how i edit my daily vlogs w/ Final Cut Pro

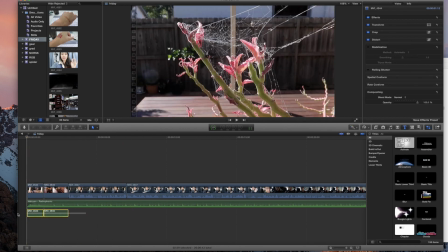[12:29]
Cinematically, once I put music over, I can get rid of the original audio of the clip.
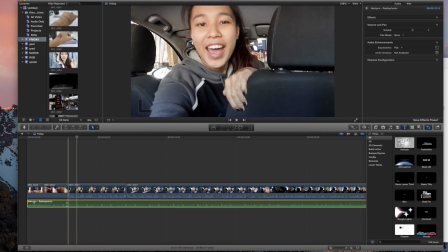[12:39]
Cool. I feel like because the music doesn't go for very long, I might make it softer over when I talk.
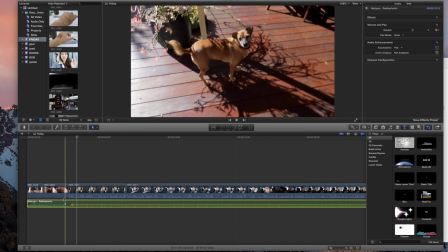[12:46]
Pull it down a little bit, test if it's soft enough.
Hey guys, it's Michaela.
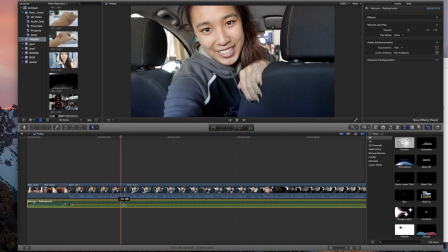[12:51] Good morning. It is a beautiful, beautiful day in Sydney today, but it is the morning, so that means we're gonna go to the gym.
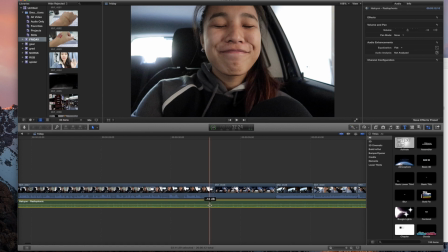[12:56]
Perfect. So it keeps going, and when I get to the gym, let's pull it back up.
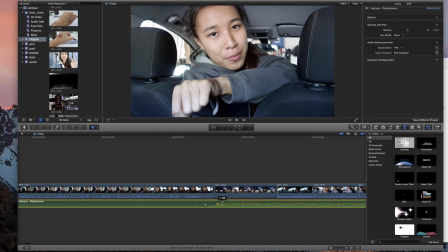[13:04]
Oh, when the time lapse begins, sorry. About there is fine.
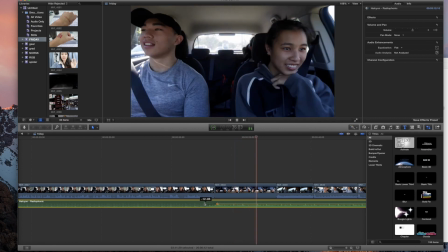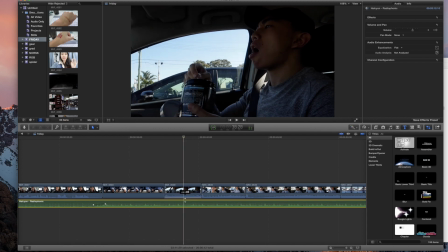[13:15]
Might pull this down.
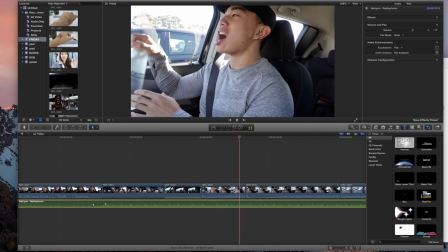[13:21]
I want to leave that laughter in. I think that's funny. Whatever this is has to go.
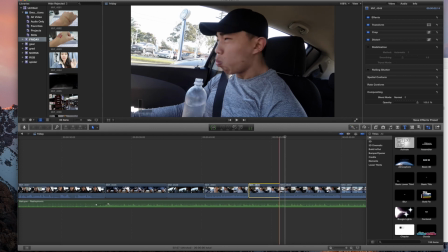[13:29]
I think I really like this kind of music. It's quite rhythmic, and the slow motion might work really well as Zach shakes his head here and the water goes flying. With the audio, I either pull it down or I just take it out completely. Like so.
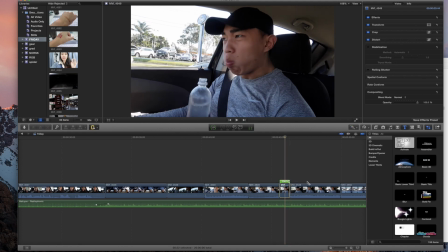[13:47]
If we want it slow-mo, let's pull it out. What does this look like?
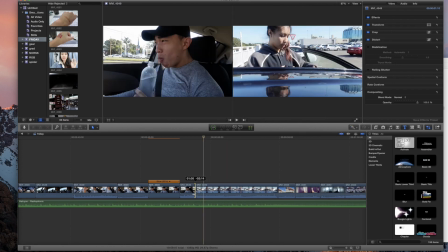[13:56]
That's perfect. I don't even think the rest of this is very necessary. Great.
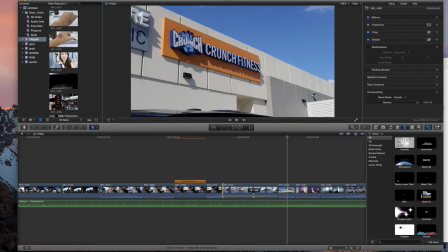[14:04]
This can go. Actually, I quite liked the sound of the car door closing.
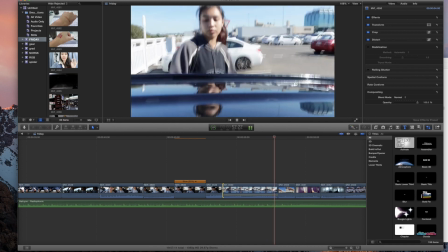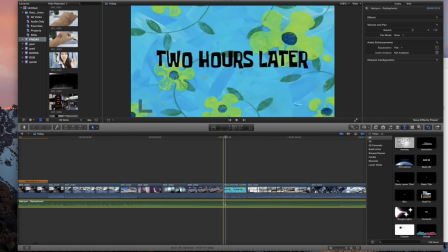[14:17]
All of this can go. I'm gonna cut the audio there.
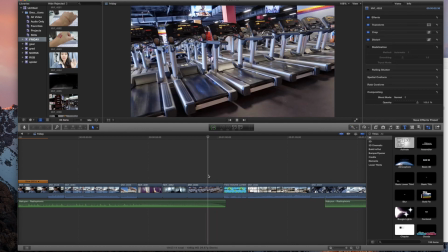[14:22]
Fade out is always nice. So now it sounds like this. Do you hear that?
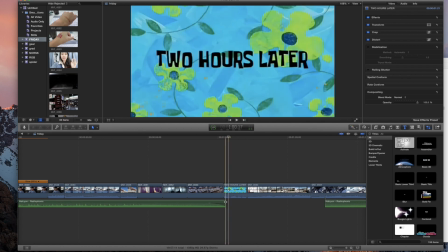[14:29]
Okay, listen to this. There's a little voice that comes in there. I think it's quite distracting. You can pull it just all the way down.
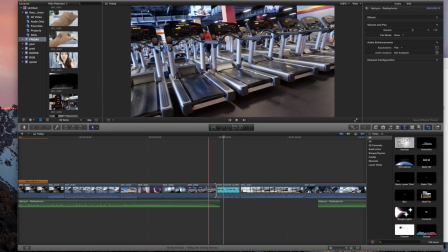[14:36]
Which means we can just might as well make this clip smaller as well.
2 hours later.
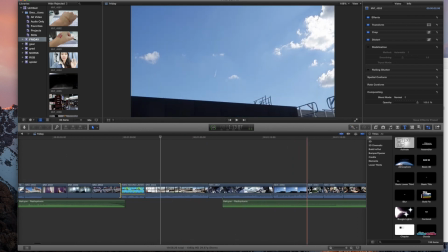[14:41]
Perfect. This is very soft. And pull it up just slightly. Oh. Now that I re-watch all of this, it's kind of useless.
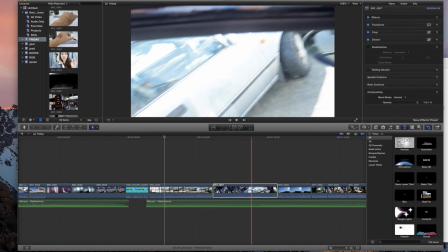[14:50]
The clip of the car, we don't need. A clip of the sky, I'm gonna leave it in there.
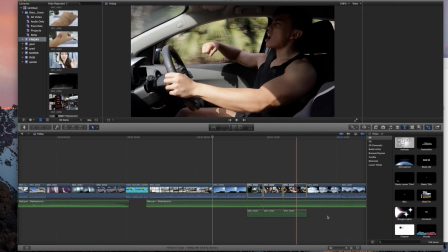[14:56]
And all this has to be in slow motion. I remember saying that. Take this out and I just do it like this. Everyone has their own way of doing things, but this is how I do it. Once again, I'm not a professional.
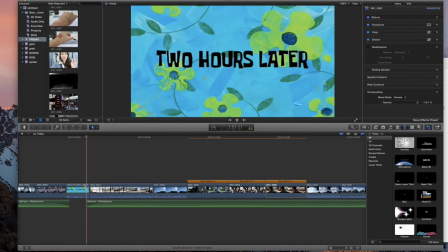[15:11]
All right, let's see how we go now. Do I want to keep this audio in? Actually, I want to get to a better part of the song.
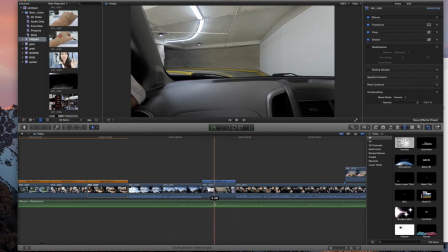[15:19]
And as you can see, the song changes here. So let's just start it from there. Delete this.
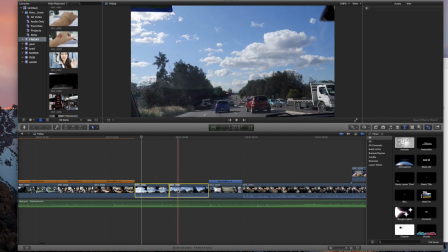[15:25]
Okie dokie. Whoa. Yeah, you can listen to the friggin' music that we listen to in the car.
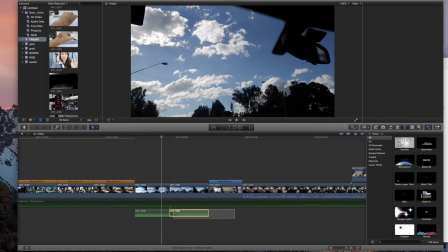[15:36]
No one wants that. All right, take it out. So definitely music affects the mood of your vlogs, obviously.
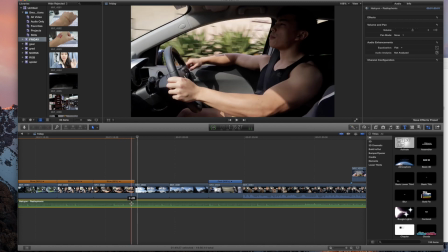[15:44]
I try to use non-copyright music, but when I have a really good vlog where I want sort of good quality music, I'm willing to use the copyright music and just not monetize the video.
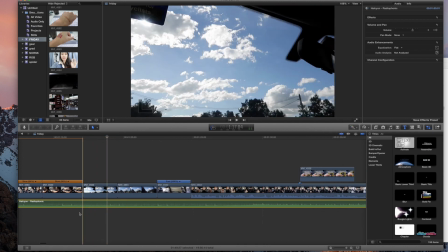[15:54]
It's really not a big deal for me. You know, this is a hobby, it's not my career, so if I don't make money off a video, it's not a big deal.
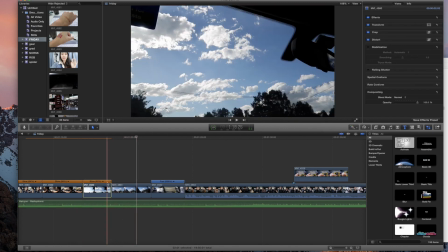[16:02]
I quite like when the shot ends like on that beat, which is nice.
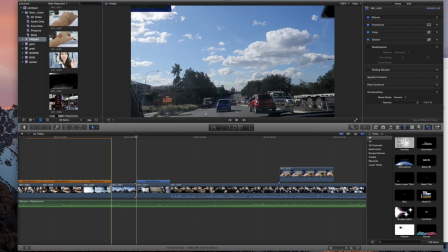[16:07]
Here we go.
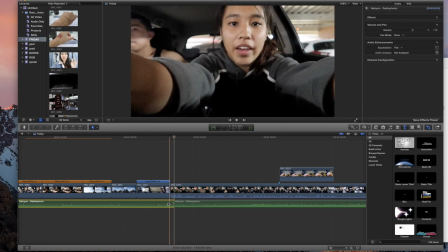[16:12]
Okay. And then I can just let it fade out there. It's quite a relaxing start to the vlog.
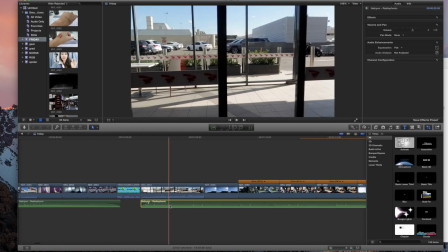[16:17]
Really nice minute to ease into the whole day. I really like how that looks.
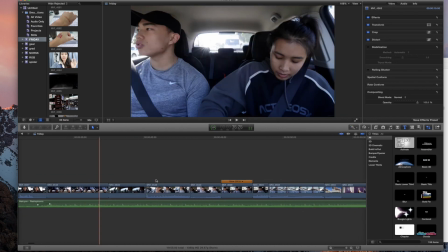[16:23]
So let's start from the beginning now. Oh, actually, no, let's just not watch it. If you wanted to watch it, you should have watched it yesterday, to be honest.
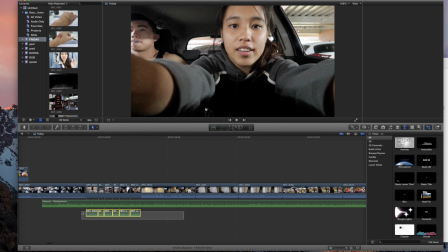[16:29]
I don't have time. All right, I'm gonna take out this audio. I quite like how there's like a blur.
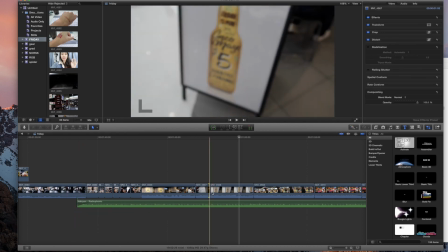[16:36]
The camera is like taking its time to focus.